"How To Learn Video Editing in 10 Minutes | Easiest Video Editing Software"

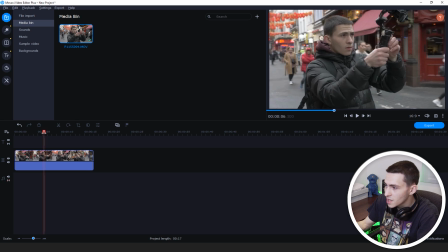(3:00)
So as we see, the motion, the movement of the pan around me right this is obviously me on the screen it doesn't start till about the six second mark right and we want to jump straight into the action as you heard that song that song gets it gets straight to business right the
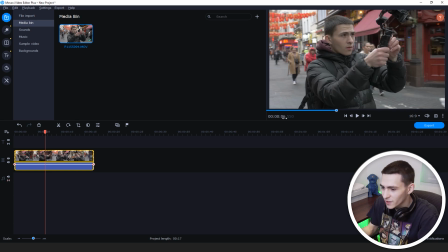(3:16)
song's not wasting any time we gotta not waste any time as well so what we want to do is we want to trim this clip when it actually starts getting interesting when the pan starts so we could go to the actual point in the clip where the actual cut needs to happen and we could go up here to the scissor tool right here and click it now that would actually chop it into two bits and then we could actually go ahead
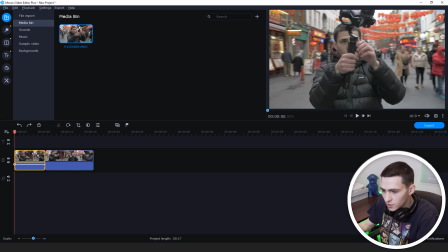(3:35)
and delete the bit that we don't want or if we just press ctrl z to to undo that we could go to the point
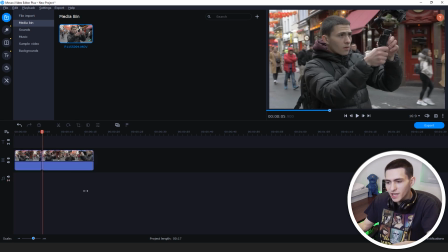(3:41)
that we want to actually chop it and press ctrl b which is actually the shortcut to use the scissor tool and then just literally go
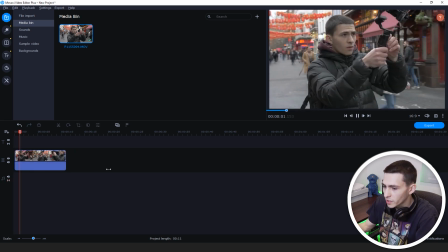(3:48)
ahead and delete it and we're in the same position except we've used the shortcut now we can press space and we can watch this nice pan and what
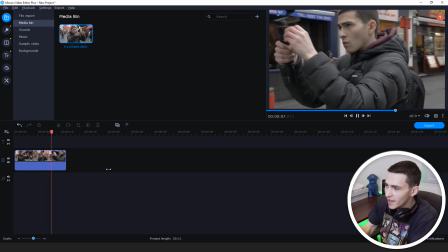(3:54)
we're going to be doing is swapping between the pan shot of me and as we saw the actual clips of what the actual camera
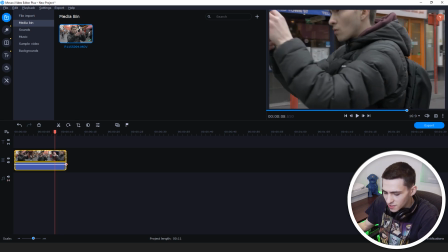(4:01)
itself is actually capturing and we're going to put together a nice little sequence of the end title sequence everything to to claim that we only did this in 10
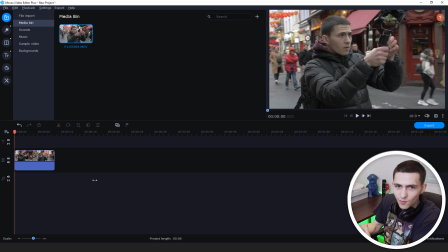(4:09)
minutes and this might take us a tiny bit longer because i want to actually you know explain everything to you but in theory you could make what we're about to make in five minutes for all for all i know you know what i mean so it's a very easy editor now here we
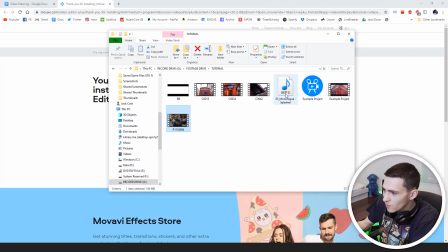(4:20)
are we've got this right here what i want to do is i now want to import the song because obviously we're going to be timing everything to the song
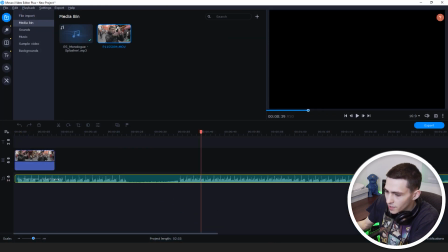(4:26)
so it's drag and drop the song monologue it imports over there we're going to drag it over right so you can import you can
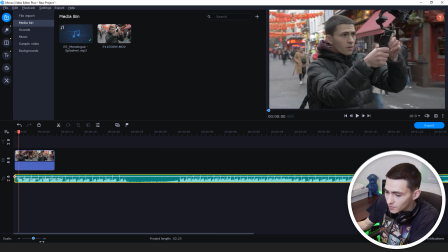(4:32)
drag stuff directly into the media bin or just directly into the timeline. And what I'm going to use is my scale down here, right? And I'm going to zoom in and then I'm going to press control and the arrow key. And I'm just going to go over frame by frame until the actual beat drops. Then I'm going to press control B because we know that's our shortcut to cut stuff down. And I'm going to press delete.
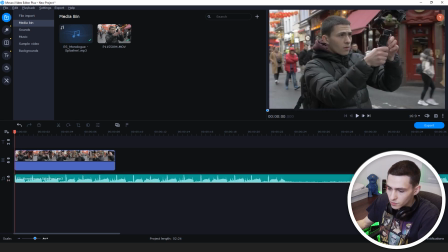(4:51)
And then I'm going to drag this over. And now if we actually just go ahead and zoom in on the, you know, the waves, the waveform, we can press space bar to play and see how we're going to time this up.
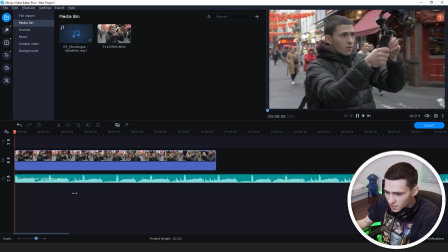(5:04)
So as we see right there, so I probably want to go ahead and chop this right there on that first beat.
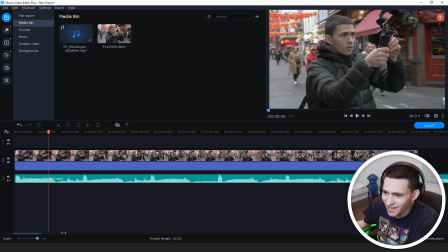(5:14)
And I should probably throw the headphones on to get this precise, but at the end of the day, as we see right here, there's a beat that happens there. Definitely. So I'm actually going to go ahead and go to about there, move it over and press control B again and just chop this down a little bit and it kind of ripples, right?
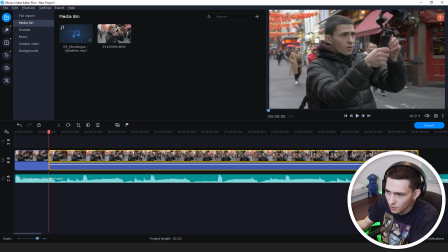(5:33)
So obviously it's magnetic, which means you can't just drop something on over. We have to throw an actual clip in there, all right?
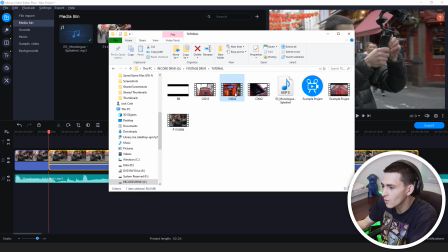(5:39)
No problem at all. Let's get our first clip. Our first clip is going to be COO34, which is a pretty cool open sign in Chinatown.
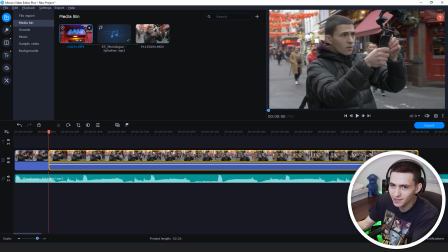(5:46)
Essentially, all these clips are from my last editing contest. Me and my homie Noah hit Chinatown in London and shot a bunch of cool footage but let's actually drag and drop that in between
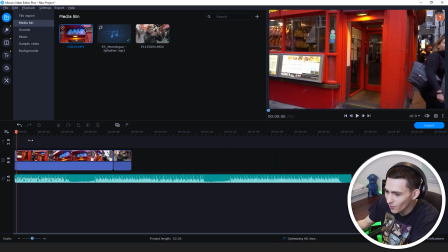(5:55)
these two other clips now we have a bunch to cut out so so don't worry don't be intimidated by this being very long but essentially we want to actually
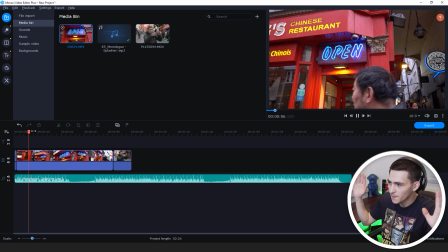(6:02)
have a clip in the middle so what i want to do is i just want to press space bar and just literally play it out um
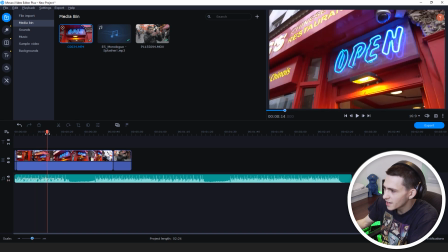(6:08)
or actually i'm thinking i might want to drag it over until we find a nice motion you see i'm going close up to the sign but i
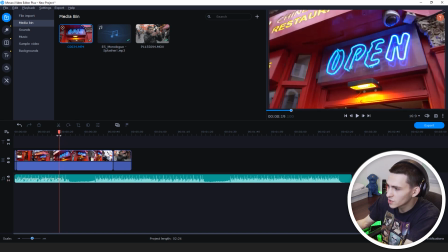(6:15)
know from recording it that yes there's this nice pan motion right here, which sort of reflects what Noah's getting of me, right?
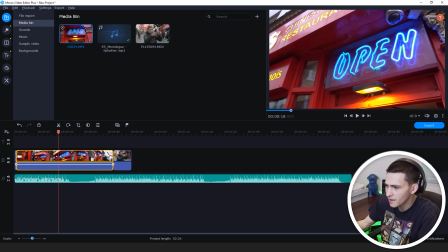(6:22)
The shot Noah's getting of me. So we can go to this point, which I'm liking the motion, right? And I can actually just press again, control B, because we know that's our cut.
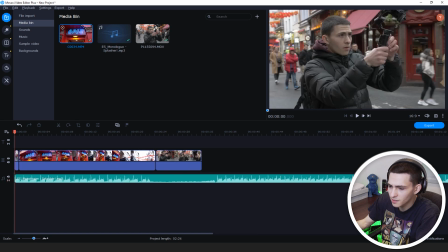(6:30)
We can actually delete that, press delete on the side, go over to the beginning, zoom in, and let's actually just go ahead and play this again and see where we can time this up,
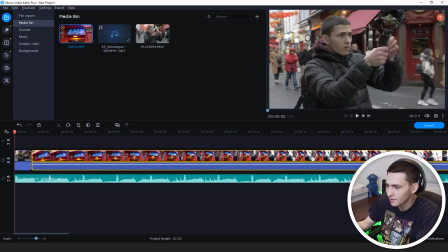(6:39)
because now we need to cut the second clip to the beat. We don't want it going on for so long. We're going to get to effects in a second, two seconds.
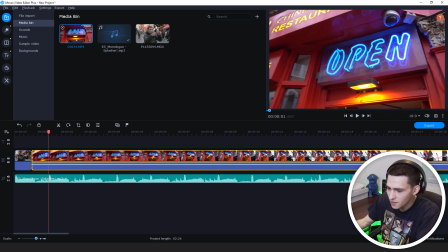(6:48)
Amazing. So just like that, we want it on for a split second, zoom into this beat right here. We want to chop it on that beat.
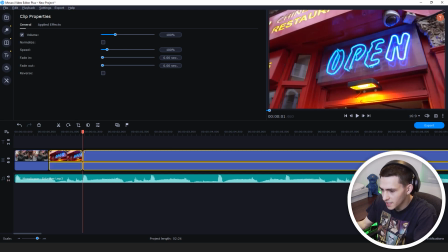(6:54)
All right. So go, go to the start of that beat and press again, control, control B, delete the side.
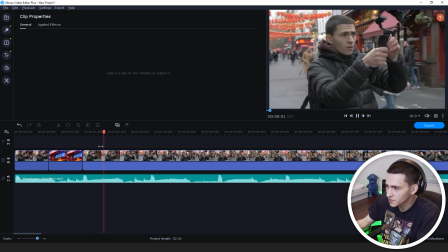(7:00)
And now we are getting to the next and again, we can come over here to this beat. We want everything to be nice and quick, but I'm going to, I'm going to introduce some effects.